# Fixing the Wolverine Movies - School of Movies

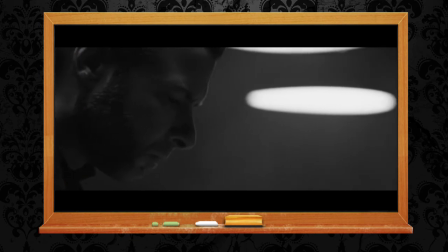Their physical clash is really pretty meaty and savage in black and white.
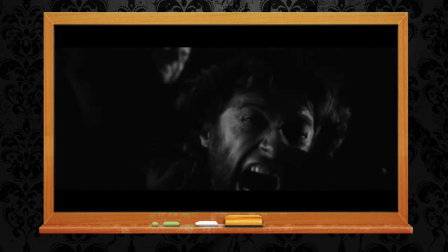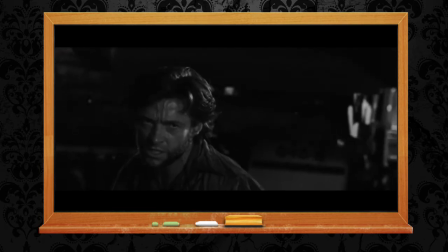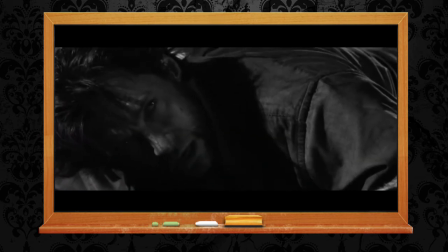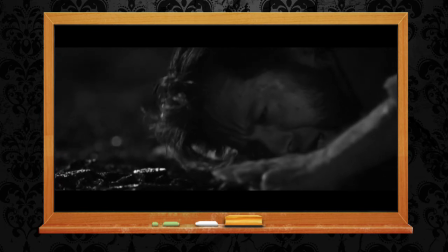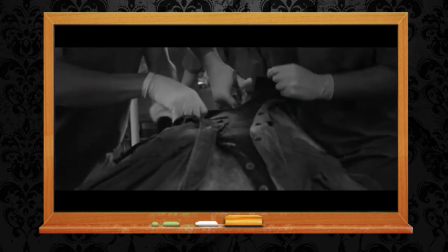Logan gets his bone claws broken and naturally agrees to the Weapon X adamantium implant process,
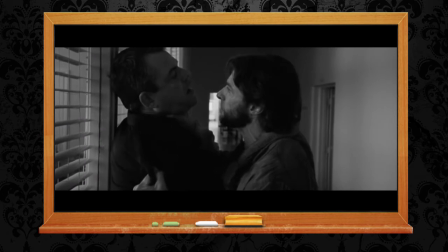which, again, has a lot less of Stryker's evil, gloating machinations.
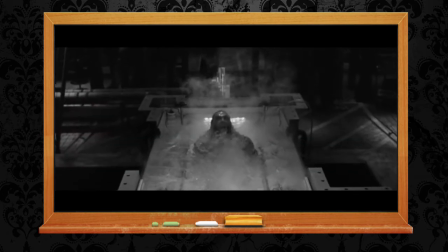What is made clear here is the dual nature, the animal and the man.
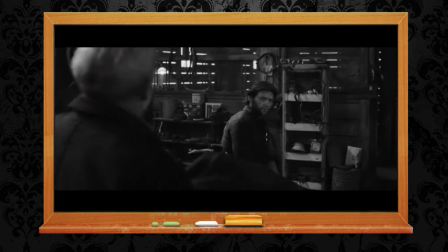He escapes and takes refuge in the farm of Heather and Tom Hudson, though without the horrible CG claws and comedy bathroom trashing.
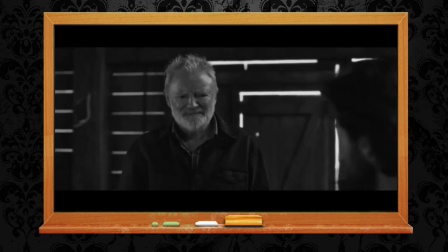Then in the barn they kindly give him their son's jacket and motorbike.
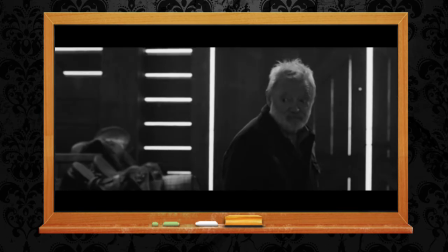Then they're shot dead. This scene, if you've watched Logan, now obviously has special significance.
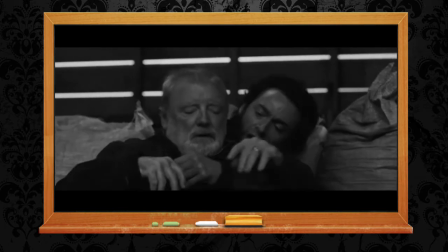I removed Agent Zero sniping and in fact cut out the rest of the film because it's mostly goofy action,
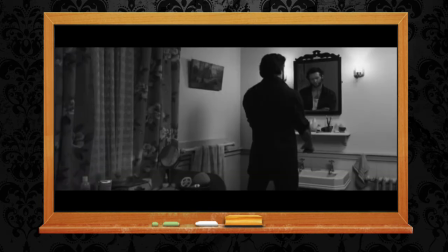adamantium bullets and Deadpool stand-ins. This also means that Kayla really did just die.
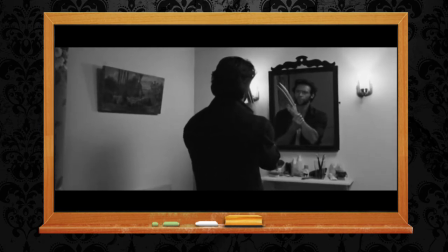There's no duplicity plot, although I didn't want to directly contradict the X-Men movies if I could help it,
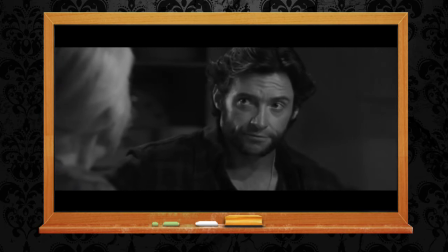mostly because their storylines are stuck in my head and everybody else's, but that didn't mean I couldn't refocus.
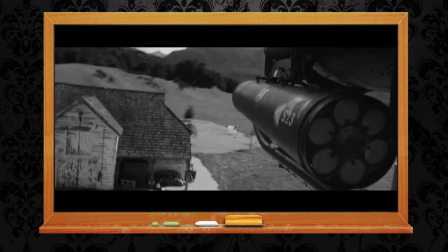So the events could have played out the same way as in the film, we just didn't see them, kind of like how the hobbits turn up in Bree with no mention of Tom Bombadil.
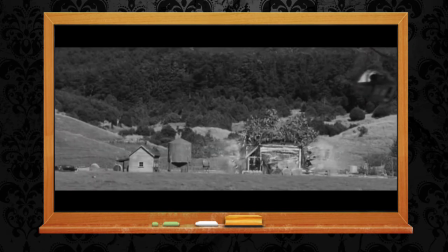The helicopter destroys the barn and we cut back to Logan in flames, screaming down the well,
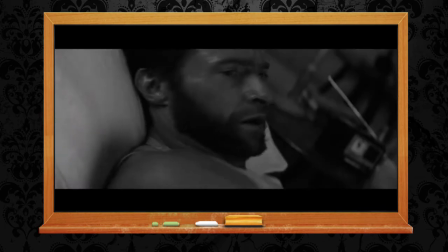again with Yoshida, whom he has just protected, unlike the Hudsons. He wakes up and an unseen woman asks him where he was.
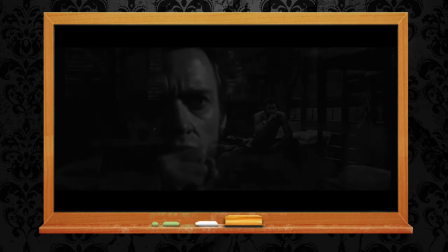This all plays in with Logan's brain being Swiss cheesed by healing over details of traumatic memories and rearranging important figures for him to confront.
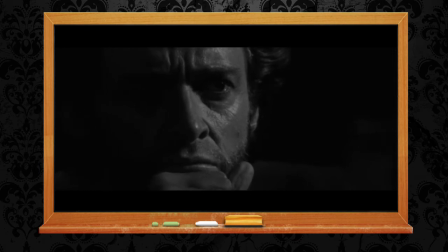Logan's brain wants him to understand, but it's at war with his healing factor.
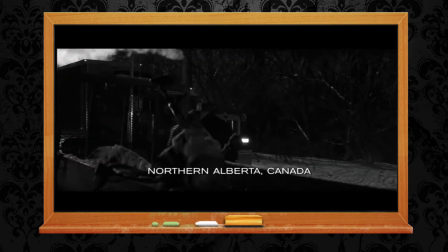28 minutes in and we cut to Rogue getting off at the truck stop she will meet Logan at in the original X-Men,
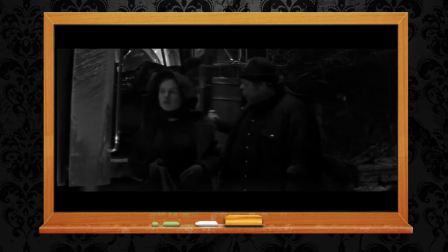24 years after Weapon X, although I don't actually say any of this with subtitles because Charles is about to say it was 15 years.
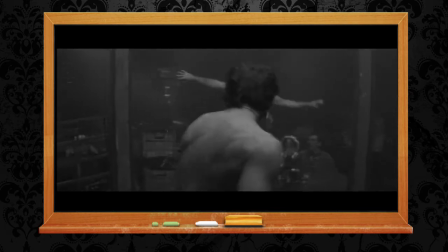This is because they never planned any of this shit, but it does actually play into the sense of being time displaced that Logan goes through.
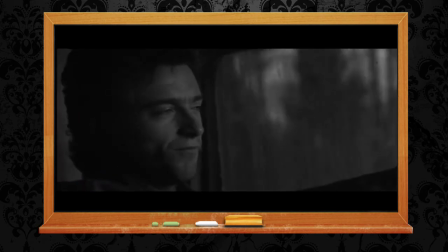Arrival was an influence here. Logan finds Rogue after the bar altercation where he is still wearing the Hudson's jacket.
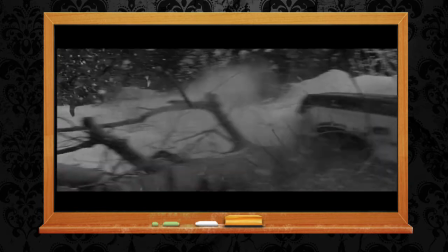They get a little more acquainted and then Sabretooth interrupts them. Since we just saw the Creed fight as well as Wolverine smelling Creed both times before he appears,
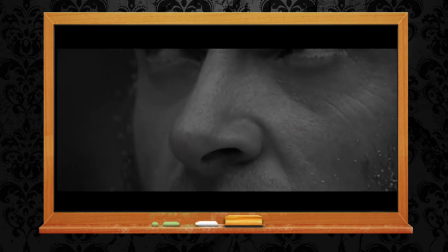and because there's no zooming in on Tyler Mane at this point, it just looks like Creed has given in to his animal side,
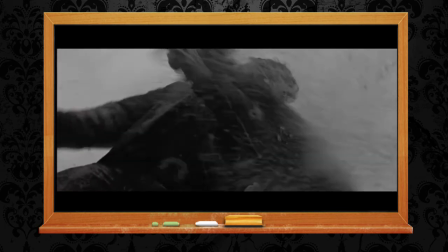which has a greater ramification on Logan trying so hard to remain a man.
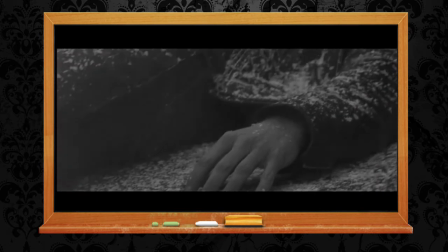I also tried cutting Sabretooth out entirely, but if Logan and Rogue crash the truck and the X-Men immediately rescue them, it looks like they caused the crash.
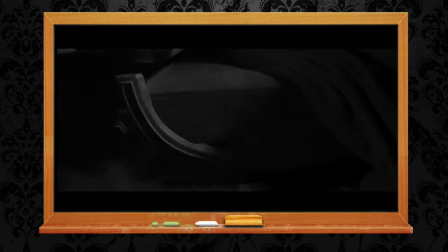It is a fight from this point on not to make it look like a creepy Heaven's Gate cult.
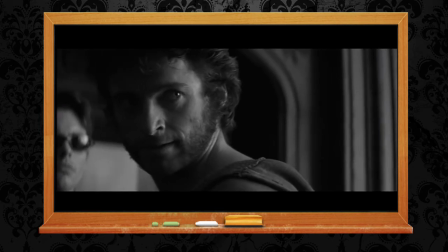Interestingly, with Charles explaining the school and the cause of mutant freedom to Logan, we experience a sudden sense of potential place and purpose for him.
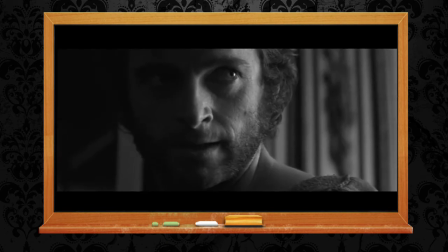It is so much more impactful if we've seen his former life here than if you just start with X-Men 1.
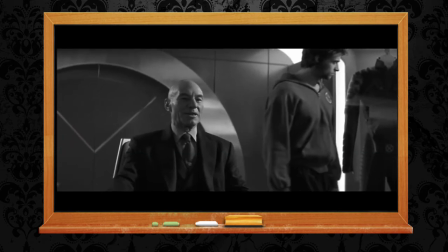I cut out the bit where he says, "Why do they call you Wheels?" to Charles because it makes him look like a piece of shit.
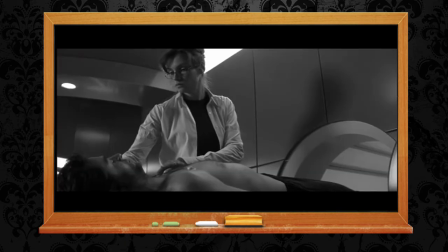The next scene involves Logan being inspected by Jean and shown to his room.
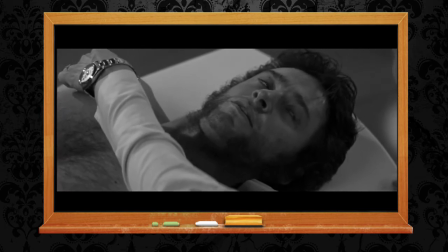He flirts with her and Scott acts all possessive.